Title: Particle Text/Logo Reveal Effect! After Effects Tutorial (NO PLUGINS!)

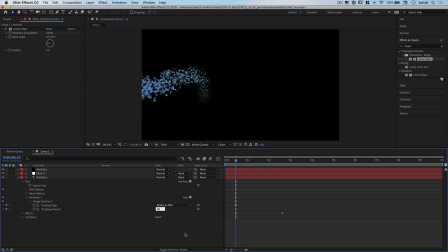Maybe we'll take it to 40, something like that. So that's stretching it out quite a bit. And we can see here now as the text unveils, the text that we just created, it's just stretched out a bit. You can see as we stretch this, it just increases the amount of space between our letters.
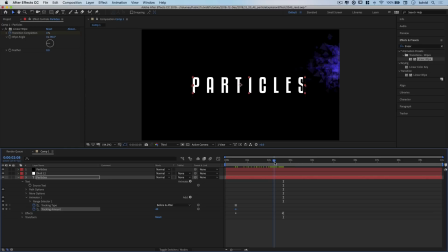I'm going to undo that because back here or somewhere around here, when the text finally finishes appearing right around here, I want this to snap back to its original position. So here I'm going to set the tracking amount to 0, and After Effects is going to automatically place my keyframe. And I'm going to hit the little go to previous keyframe button here. And I may expand the tracking to like 55.
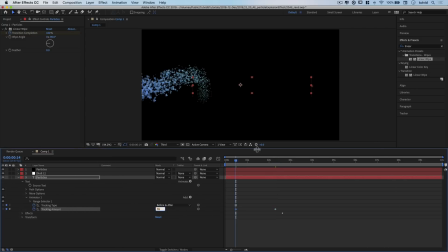I want to make it a little bit more extreme. And as I move through this, we can see that the letters are now moving just side to side a little bit as they move into place. Kind of cool. So now what we'll do is, in addition to this, I'll just select both these keyframes by shift-clicking them,
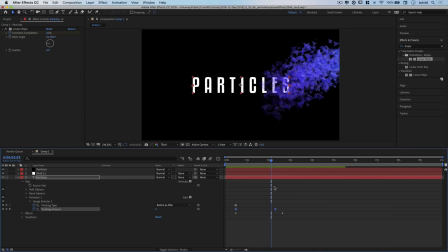and then I'll right-click and choose Keyframe Assistant and choose to easy ease them just to give it a little bit of pop and wiggle there. Collapse the text. We're going to open up effects once more. We're going to check to make sure that we're still lined up about right?
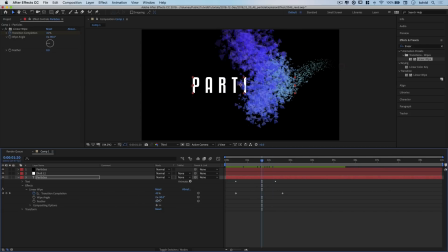So it looks pretty good. One thing I do want to do is change the feather amount. So I want to really feather the edge of this, and what that's going to do is it's going to just help blend.
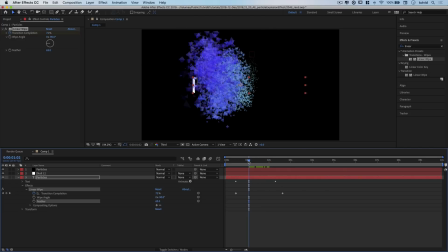I don't know if you can sort of see what's happening, like with the P, how it's very faded as it washes into place. I kind of like the way that looks. Just makes it look like it's coming out of nothing a little bit more, makes it a little bit smoother and work with our effect just a little bit more. So let's do a couple little things here. We're going to change the color of the text. We're going to add a quick background and wrap this effect up.
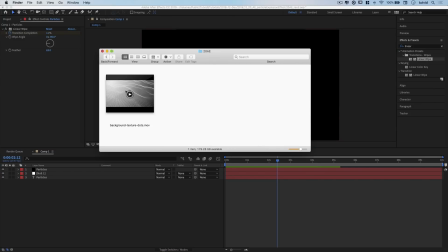I am going to pop out to my Finder, and I'm going to drag this background texture video in. Now it's covering everything up.
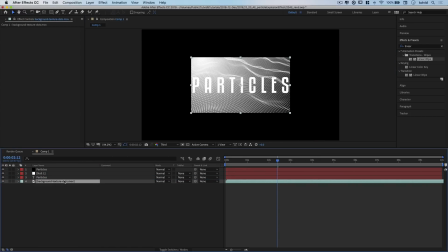I'm going to drag it beneath everything because I want it to be a background. And I'm going to hit Command-Option-F. That's Control-Alt-F on the PC.
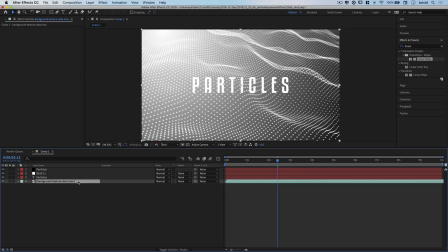That's going to zoom it or transform it to the size size of your composition. I'm going to hit the letter T, which is going to bring up my opacity selector, and I'm going to reduce the opacity to 10%.
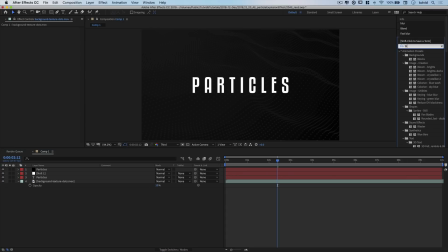And then over here in my effects and presets panel, I'm going to search for something called blue wash. And you can see there is this colorize blue wash preset. We're going to drag it and drop it on that video backdrop.
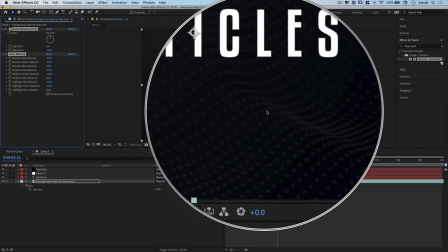It's going to just give us a very subtle, deep, desaturated, bluish effect.
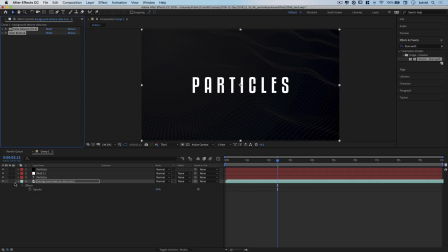It's really nice. There we go, that's good. I'm gonna collapse that background layer. I'm gonna select my particles text effect, and we are going to add a gradient to this text just to help blend things a little bit. So over here in effects and presets, I'm gonna search for gradients. I wanna choose the gradient ramp right here, and I'm gonna drag and drop it on my text layer.
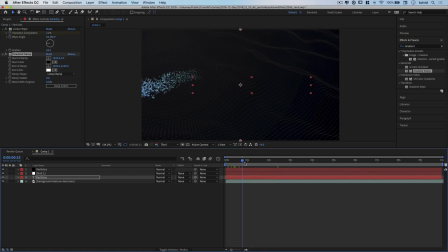You can see we've got a very subtle gray to slightly lighter gray gradient happening. Maybe that's not what I want. Maybe I wanna match this purpley color for my text. So what I'll do is the top color of the text, I'm going to make that the purpley color.
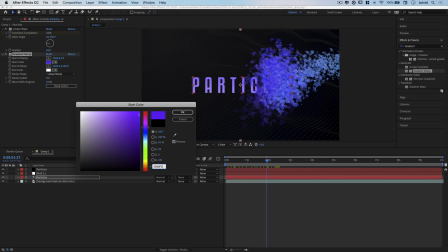And if I recall correctly, that's 5D00F1. There we go. You can see there we go with the purpley color there.
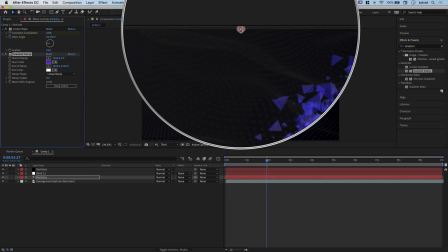And this here is the X position and of this gradient stop up here. So moving side to side, we don't need to mess around with that.
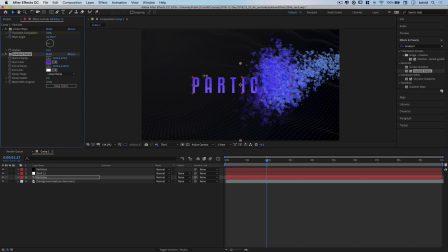The second number is the Y position. So if we increase that, we push that purple color down and get more of the true purple color. I think I can back it off a little bit. About 145 looks good for me. Now the bottom color, I want it to match my background a little bit. So I'm going to use the eyedropper and I'm going to try to sample the background. What it's going to do is you can see it's not really selecting the actual true color.
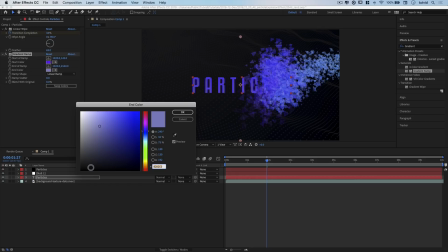It's selecting something else. So what we're going to do is we're going to come down here to the black and we're going to choose a very, very dark. You know what? Let's do something different here. Let's make it solid black. I just thought of something. Let's go solid black.
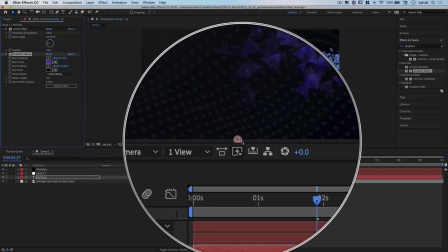And here, let's drag the Y positioning. Now we're messing with the gradient stop here at the bottom of our composition.
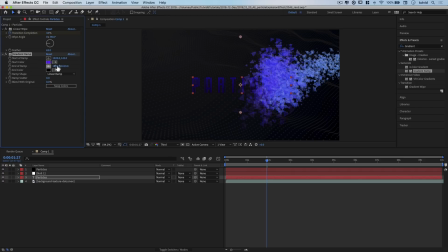Let's move that upward by reducing this number. Let's move it all the way up until the bottom of our text is solid black. Now you can see what this is doing. It's making the top of our text very hard to see. So we'll come back up here to the start of the ramp and bring this purple down, down, down, down, down.
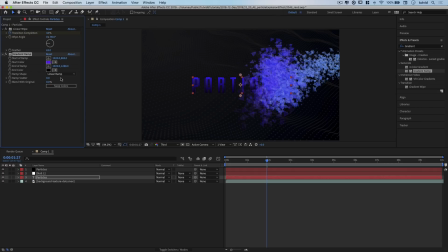And what I'm looking to do is basically bring this down to the point where the bottom of the text is just really, really dark.
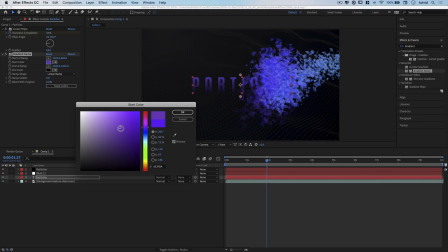All right, so something like that. And this purple might be a little bit too saturated for my taste. I think I wanna just desaturate it a bit, maybe darken it a little bit more.
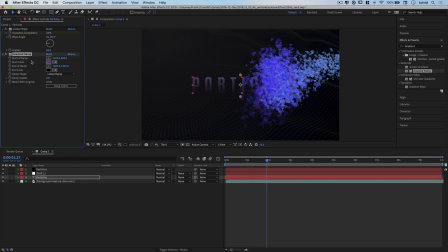Something kind of like that, and I'll hit okay. And then what I wanna do here is for my text layer, I wanna use a blend mode. Now, if you're not seeing the blend mode, you can hit this toggle switches modes button, and I'm gonna set this to the blend mode of screen. And what this is gonna do is just drop away the really, really dark parts of the text.